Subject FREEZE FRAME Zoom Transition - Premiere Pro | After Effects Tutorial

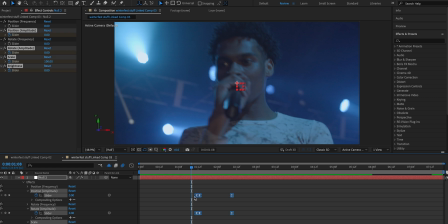So I'm just opening this up and opening these keyframes, selecting them all, Control C. We're gonna go right here to where this transition is as well, Control V, and line up that middle keyframe because that's where the primary impact happens.
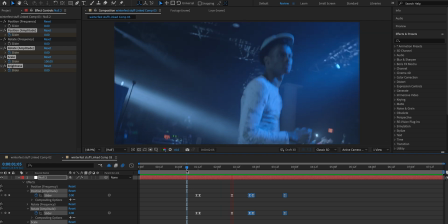That looks pretty good. It just adds some more impact to that freeze frame. I feel like it just makes it look cooler. You obviously don't have to use it. So guys, that's the majority of how you can create those freeze frame transitions and spice them up a little bit. But if you wanna see a little bit more of how I created the rest of the sequence, it's really simple stuff that you can apply to your videos.
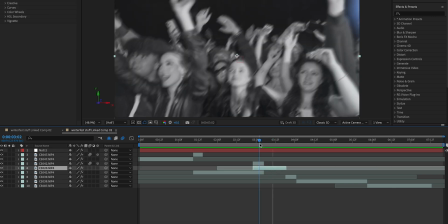I'll go ahead and show you guys how you can do that right now. So on this clip here, I just sped it up a bunch, but I wanted to add some motion blur and keyframe the movement a little bit.
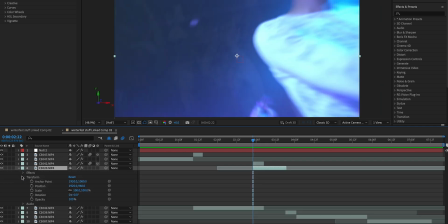So I went to the beginning of the clip here, opened it up, opened the transform tool, and I upped the scale to 140.
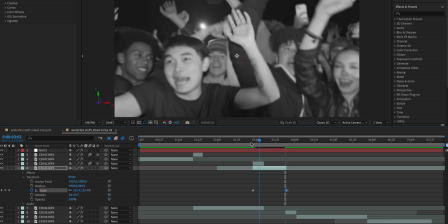And I keyframed it and brought it all the way out and reset it here. So that way we have a little bit of a zoom out, which I just think adds some more movement to that clip.
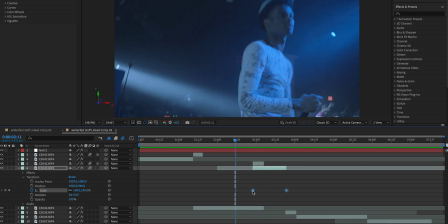We can also add motion blur to that clip. We can even highlight these again, keyframe assistant and easy ease them.
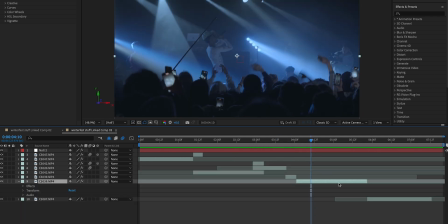Now for this clip, I just did a really quick zoom in, which is really, really easy to do. Let's go ahead and open up this clip, go to transform, and I'm gonna go right about here.
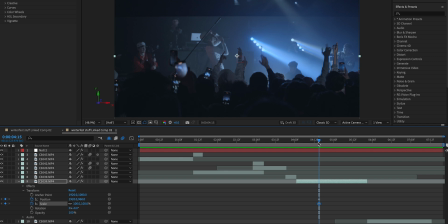And we're gonna keyframe the position and the scale and go about two or three frames out and zoom in a bunch.
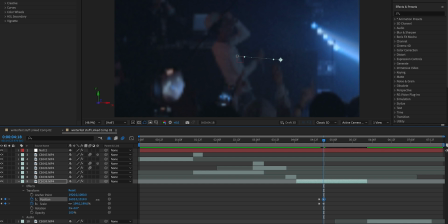I'm gonna try and line up the subject more or less with the center of the frame. We've got a quick zoom right there.
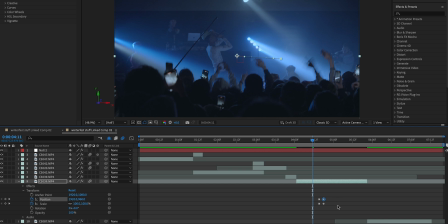It looks a little harsh, so all you need to do is just activate that motion blur. And again, keyframe assistant, easy ease.
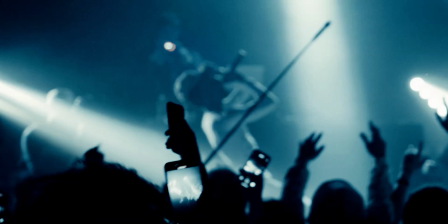I'm gonna reset these keyframes at the end to add a zoom out to the clip.
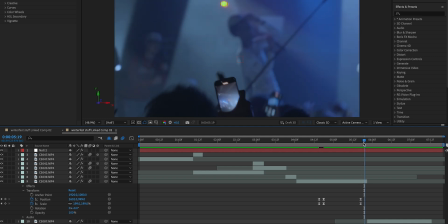So I'm gonna go a few frames before the end here, click the keyframes for both of these, go a frame or two out, shift click both of these and reset. reset them so it zooms back out for us,
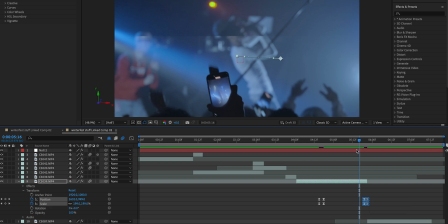but I'm gonna go ahead and click and drag these to the end of the clip. Just some simple movement you can add to your videos.
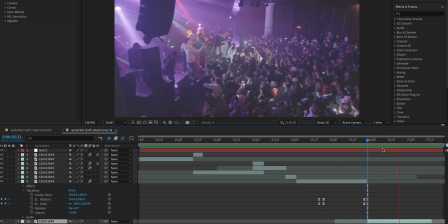I figured I'd just throw this in here because why not? For this last clip, I didn't do anything special. I just applied a warp stabilizer and I went about 5%.
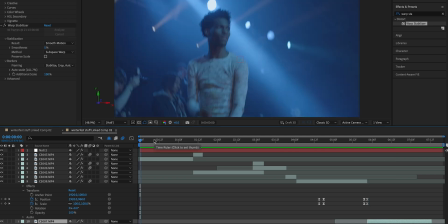So because we linked this After Effects project in our Premiere Pro, everything we do here is going to translate into Premiere Pro.
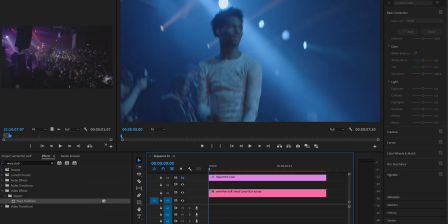So once we open this back up, you'll see we have our entire sequence here. You'll probably need to render it. So just click on the sequence, go up to sequence, render selection. So guys, I hope you enjoyed my first video back in 2 months. I had a lot of fun with this one, cooking this up for you guys. So I'm obviously not in my usual setup. I moved, gonna build out the office here, make it look real nice. So with that being said, guys, that's all I've got for you today. If this transition helped you or you learned something new, please consider leaving a like and subscribing if you wanna see more from me, as well as commenting in the comments below. Anyways, guys, I'll see you guys in my next video. Thanks for watching. Peace.